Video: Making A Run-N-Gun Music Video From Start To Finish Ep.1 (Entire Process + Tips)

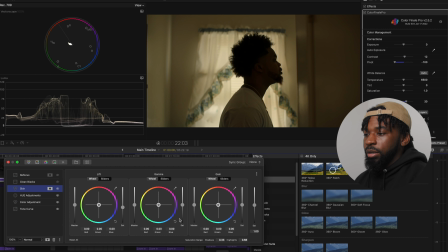(16:44)
And the next thing I did was I did a slight skin adjustment where I brought down the saturation and the shadows just a tad bit for the music video.
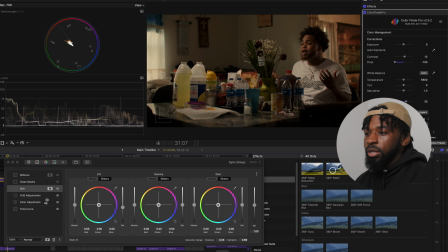(16:53)
I feel like in certain areas, the skin tones were a bit hot in the shadows. So I just ended up kind of pulling them down a little bit.
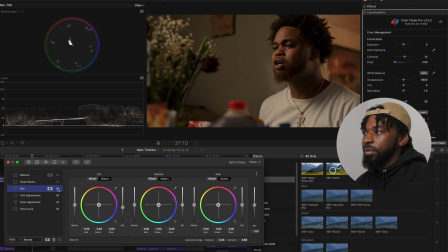(17:01)
You can see without it, it doesn't look bad, but I just ended up pulling down the shadows just a tad bit. And the skin tones. Next thing I did was I cleaned up the blacks. I wanted to make sure my blacks were clean. So, you know, I did a saturation versus luminance, and then on the lower end, I ended up pulling out the saturation.
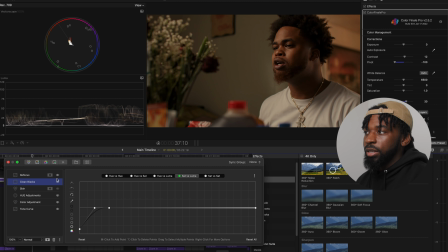(17:20)
And then the final thing that I did was I ended up doing a refocus. And this is just basically a shape mask, and it just gives the image a slight vignette.
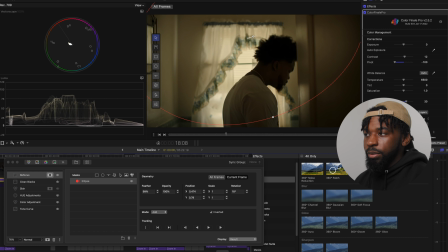(17:30)
If I go to like the shots of him in the bathroom, you can see this like what's happening here a lot.
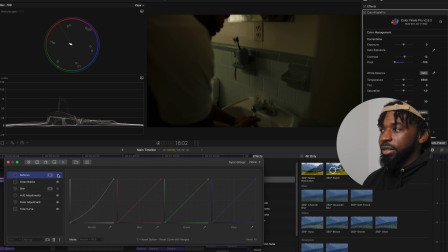(17:38)
So if I take that refocus off, you can see it looks good. This just helps focus you and hone you really in into the frame a little bit more.
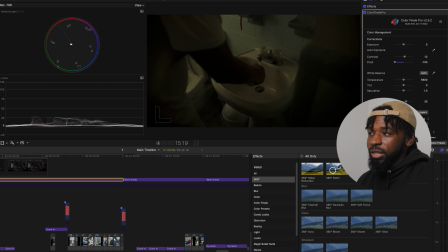(17:48)
And essentially that's really the color grade for the music video. Super simple, it's nothing over the top.
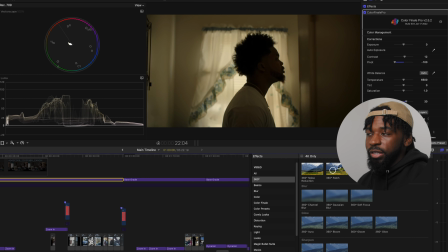(17:54)
I think the way this was filmed and the way I filmed it already really matched the vibe that I was going for.
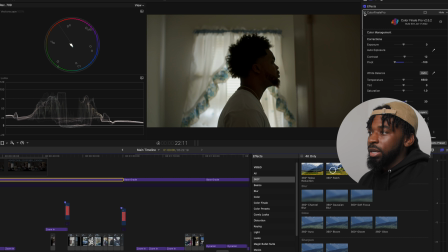(18:01)
So I didn't really have to do much when it came to color grading. So that's before and that's after with the color grade.
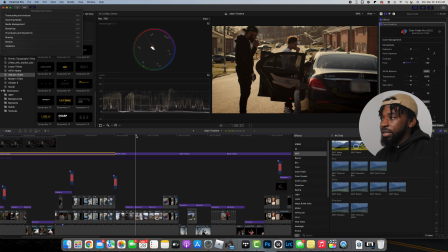(18:07)
And it's exactly the same for these shots right here of them outdoors as well.
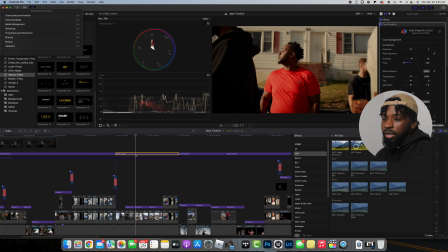(18:12)
I'm gonna show you guys some before and afters of that, just so you can see what's going on too.
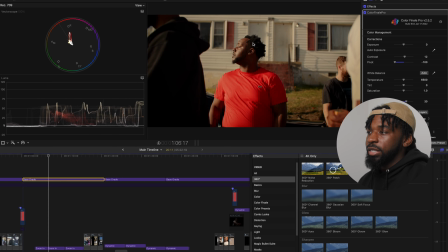(18:15)
So that's the before of them outside, and that's the after with the warm tones on it, with the refocus.
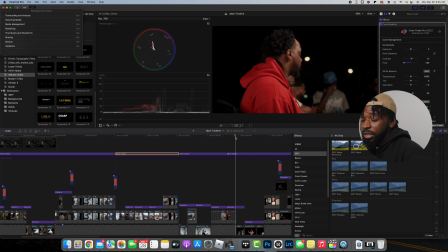(18:22)
And that's pretty much it. So that's gonna conclude this music video breakdown from start to finish. If you guys want more of these start to finish breakdowns, make sure to let me know down in the comment section below. If you're new to the channel, I make music video content, so consider hitting that subscribe button if you enjoy this. Make sure to drop this video a like, but I'm out, y'all. Peace.